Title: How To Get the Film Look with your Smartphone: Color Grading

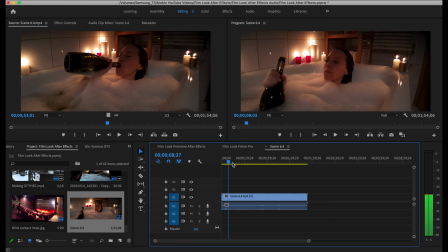4:02 Shooting 2K using the Moondog Labs anamorphic and with the FiLMiC Pro de-squeeze setting on, I end up with clips which are 2724 by 1152 pixels.
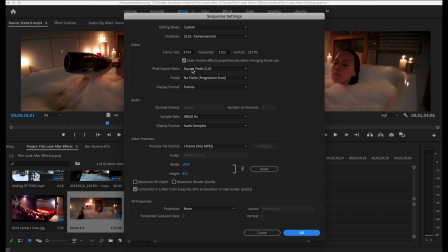4:14 But after creating my sequence using the New Sequence from Clip command, I then changed the resolution of the sequence to 2554 by 1080.
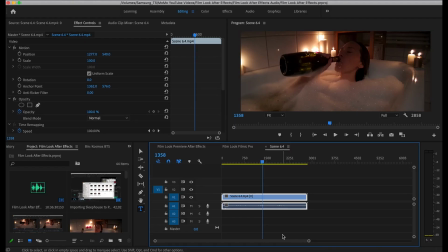4:28 While I added color changes directly in Premiere for the first 4 episodes, for the last one I decided to work on the color in After Effects. In Adobe Premiere Pro, you can send clips to After Effects using the dynamic link.
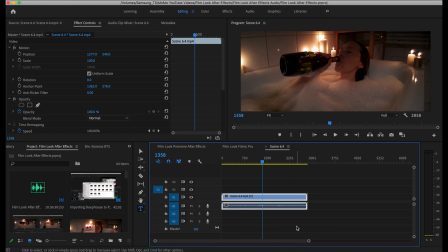4:42 This means you can render out clips then go back and edit them in AE, in After Effects if needed.
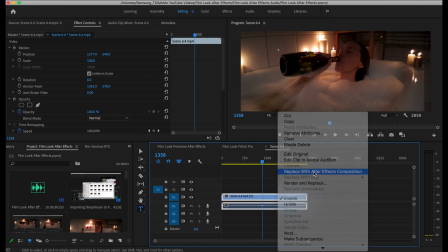4:49 To send a clip to After Effects, once a clip is in the sequence, you can right-click it and choose Replace with After Effects Composition.
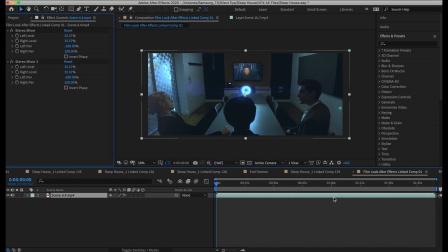4:56 After Effects will now open up, if it's not already open, with a composition containing your clip.
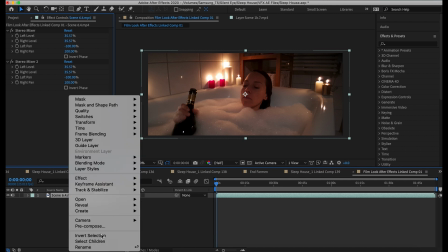5:02 Note, I only send clips to After Effects after I have finished editing the entire film.
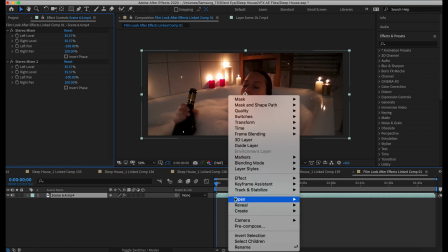5:08 This is because the dynamic link trims your clip permanently,
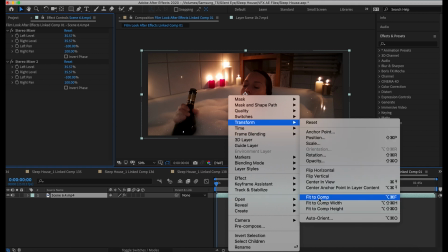5:12 so you'll not be able to make adjustments after, except to shorten the clip further.
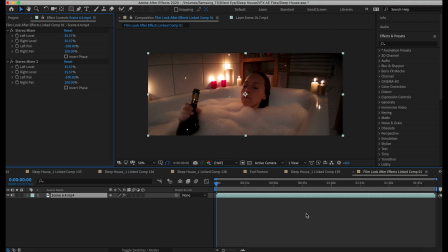5:19 To improve the film look of my video shot on a smartphone, I also use Lumetri Color. If you don't have Adobe CC, then you should be able to find similar settings in other editing platforms such as DaVinci Resolve and Final Cut Pro.
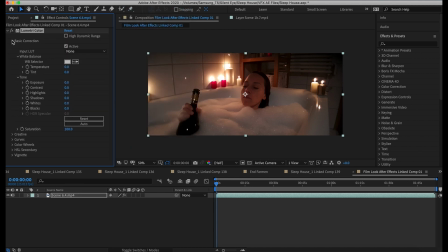5:34 Once you have your clip in After Effects, you can use the Adobe's Lumetri Color to work on the grading of your clip.
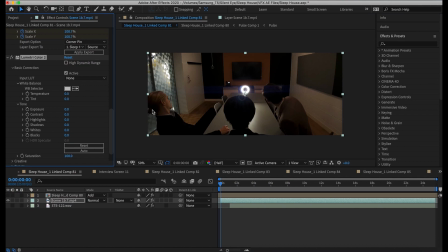5:41 In fact, Lumetri Color is also available directly in Premiere Pro as well. However, I find it easier to work with the After Effects interface, and in addition, I applied some VFX work in After Effects as well. In the end, it made more sense to use Lumetri Color in After Effects for the whole film.
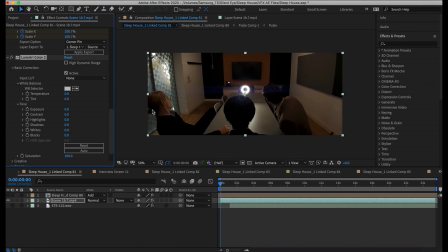6:00 This is a shot from the first scene of the film imported into After Effects. The shot came out pretty well, even before I added color. What works in this shot is that the light is pretty even throughout the frame. There are very few extremely bright parts of the image and not too many dark areas either.
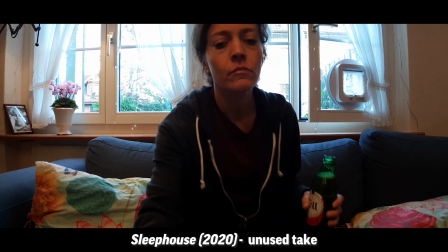6:17 A big window with daylight, for example, would likely blow out. Meanwhile, big shadows would end up being crushed into large patches of complete black.
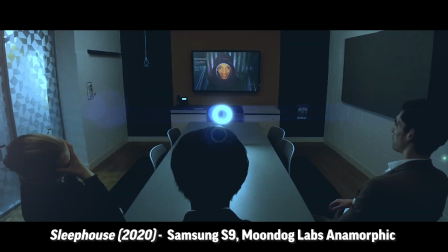6:25 The tricky part about lighting a scene is to add enough light so your ISO can be kept low,
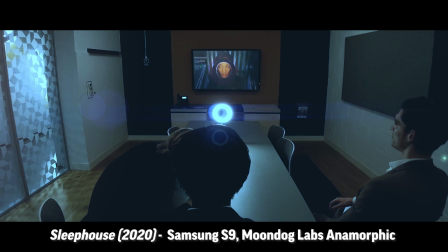6:32 but without creating too much extreme contrast between light and dark areas. This is where the dynamic range of your camera sensor comes in.
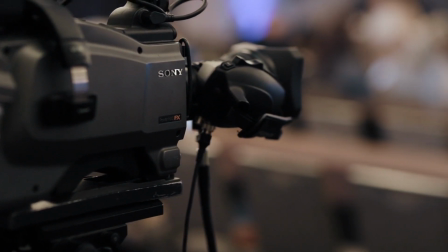6:40 Smartphones are not quite as good as cameras with larger sensors when it comes to dynamic range.
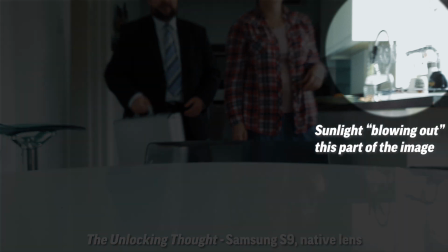6:46 Therefore, if you try to work with less harsh lighting, you will create less contrast between light and dark areas.
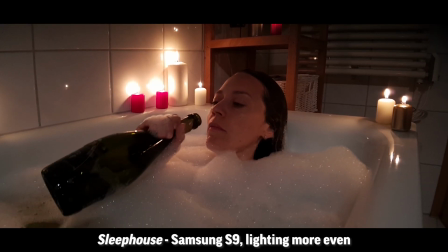6:54 This way, your camera will do a better job at revealing details in the shadows.
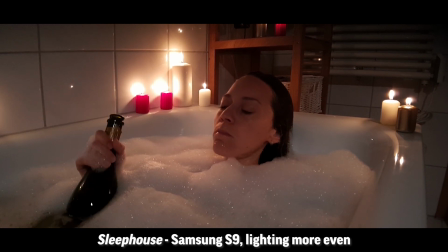6:59 There's things you can do to help this outside of camera settings. One is to avoid black and white in the scene.
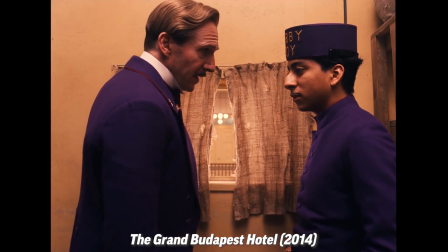7:04 For example, make sure your actors don't wear a black or white jacket, shirt, or top clothing, and don't shoot in rooms with white walls.
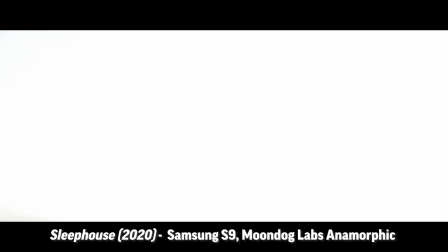7:14 Putting it simply, using Lumetri Color, I removed a lot of the warmth, red, from the image.
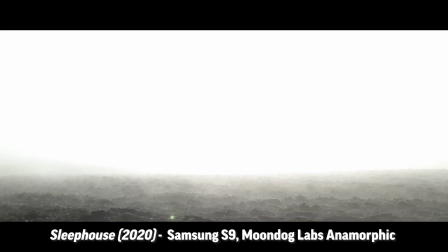7:20 Why did I want to make the image colder?
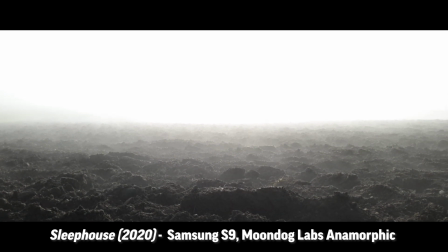7:23 Well, the film is a near-future sci-fi drama depicting a time where humanity is facing an environmental crisis.
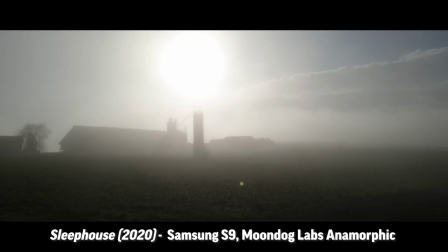7:31 Therefore, I don't want people watching the film to feel nice and warm and cozy. Rather, to convey the mood of the drama, I wanted a colder, bluer look.
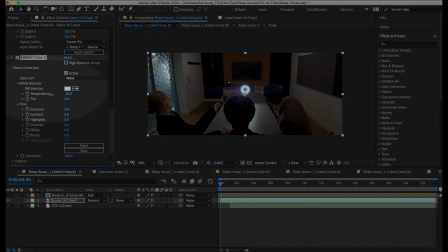7:40 So in Lumetri Color, I simply used the temperature setting and moved the slider into the negative until I achieved the level of red-blue I wanted.
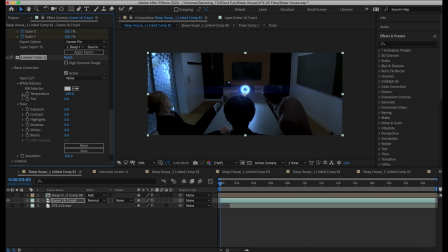7:48 While I do this using only my eyes as guides, comparing to other shots in the scene to make sure they match, you could choose to use the analytics tools available.
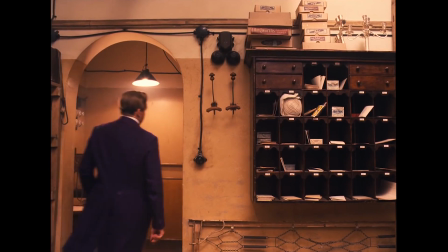7:58 On the other hand, if you want to convey a positive message to your audience, then a warmer color might be more appropriate.
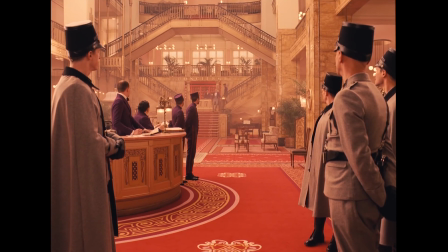8:04 For example, if you're advertising a holiday or a product, you will most likely want the audience to feel warm and positive.
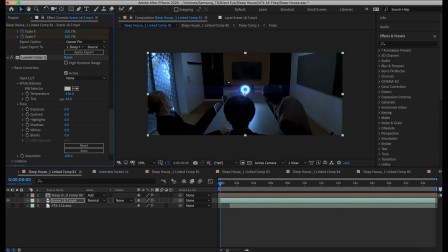8:12 Lumetri Color has two settings which can be used to adjust the darker areas of the image, shadows and blacks. Now, with digital video, absolute black can be shown as absolute black, but with film being projected by light shining through physical film, black does not come out as 100% black.
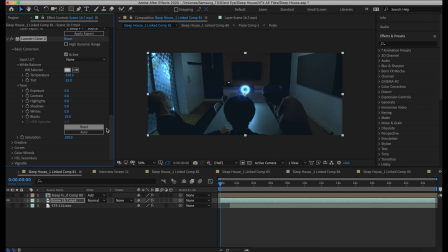8:31 Therefore, to mimic the look of film, we can push up the blacks and shadows a little. One bonus of boosting the shadows is that some extra details can be revealed that were crushed by the smartphone's color compression. Smartphones are designed to shoot video that looks good out of the box,
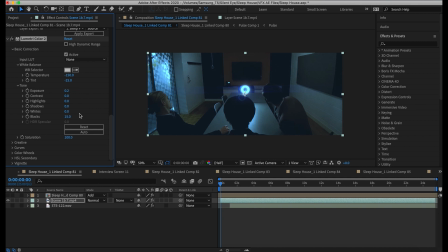8:49 whilst also compressing it to fit into the limited storage space of a phone. In other words, smartphones often sacrifice details in the shadows to create more immediately pleasing, higher contrast images.
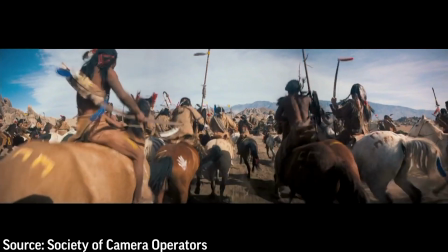9:04 While digital video usually has very precise definition, film usually has a softer look.
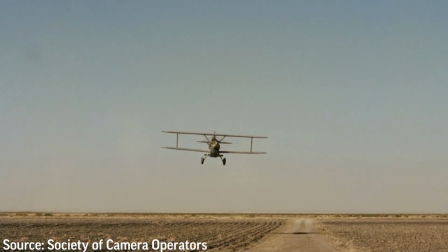9:10 Due to being made up of plastic and other chemicals,
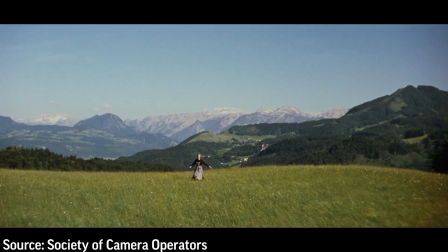9:13 edges of objects when shot using film are just not quite as sharp as that shot using digital sensors.
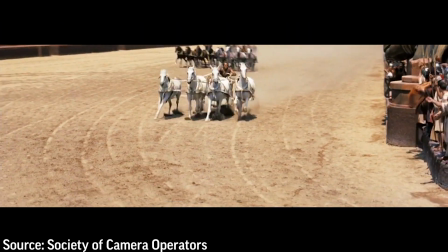9:20 Therefore, to further mimic the look of film, we can soften the image a little. In Lumetri Color, go to the Creative Settings heading.
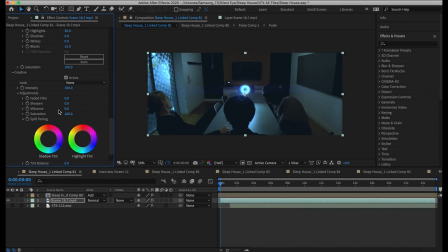9:28 Below, you will find the Sharpen settings.
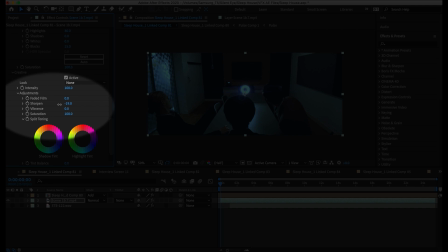9:30 If you set this at about -20, you will soften the image just a touch and help it look less digital.
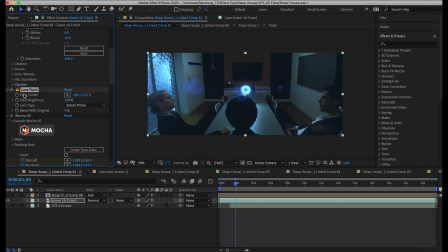9:39 Aside from the color work, I also needed to add a screen replacement. I did this using the Mocha motion capture software, which comes free with After Effects. I also added a lens flare using the native effect in After Effects.
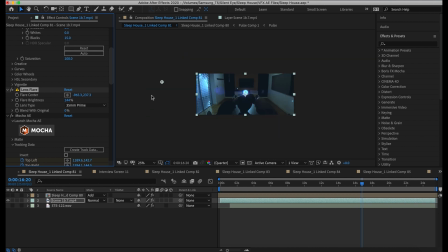9:54 Now, this effect is quite limited, but I found it can be quite useful for adding a little texture to the final image. In this angle, I placed the flare outside of the frame so that some of the glare spills across from the edge.
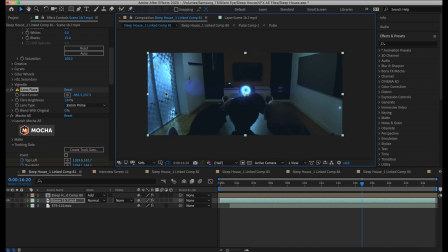10:07 It also complements the existing flare, which comes from pointing the Moondog Labs at the circular light on the table. So the final shot looks like this.
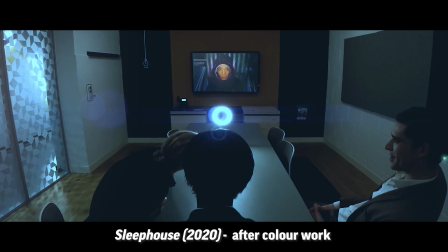10:18 You might think the original image is actually richer and more pleasing to look at.
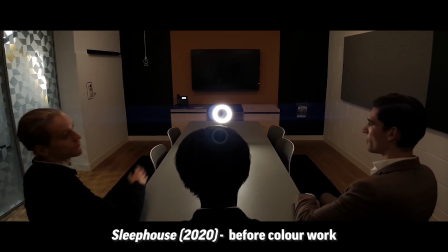10:23 It has higher contrast and warmer tones, but as I say, for this particular story I wanted a generally somber mood.
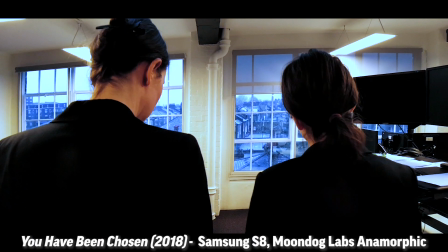10:31 So this is just one angle in one scene which comes from a film made of hundreds of angles and about 15 scenes.
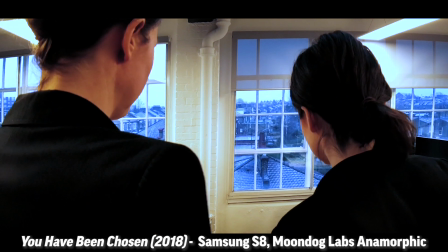10:38 In future videos, I'll go into detail about how we approached each scene to achieve the film look using a smartphone.
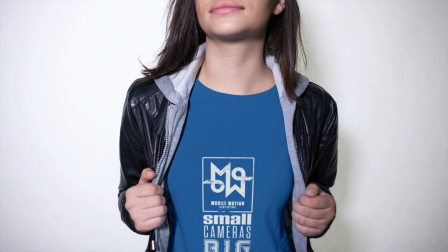10:44 So that's it for this video. If you enjoyed it, please like and subscribe, and I'll see you in the next video.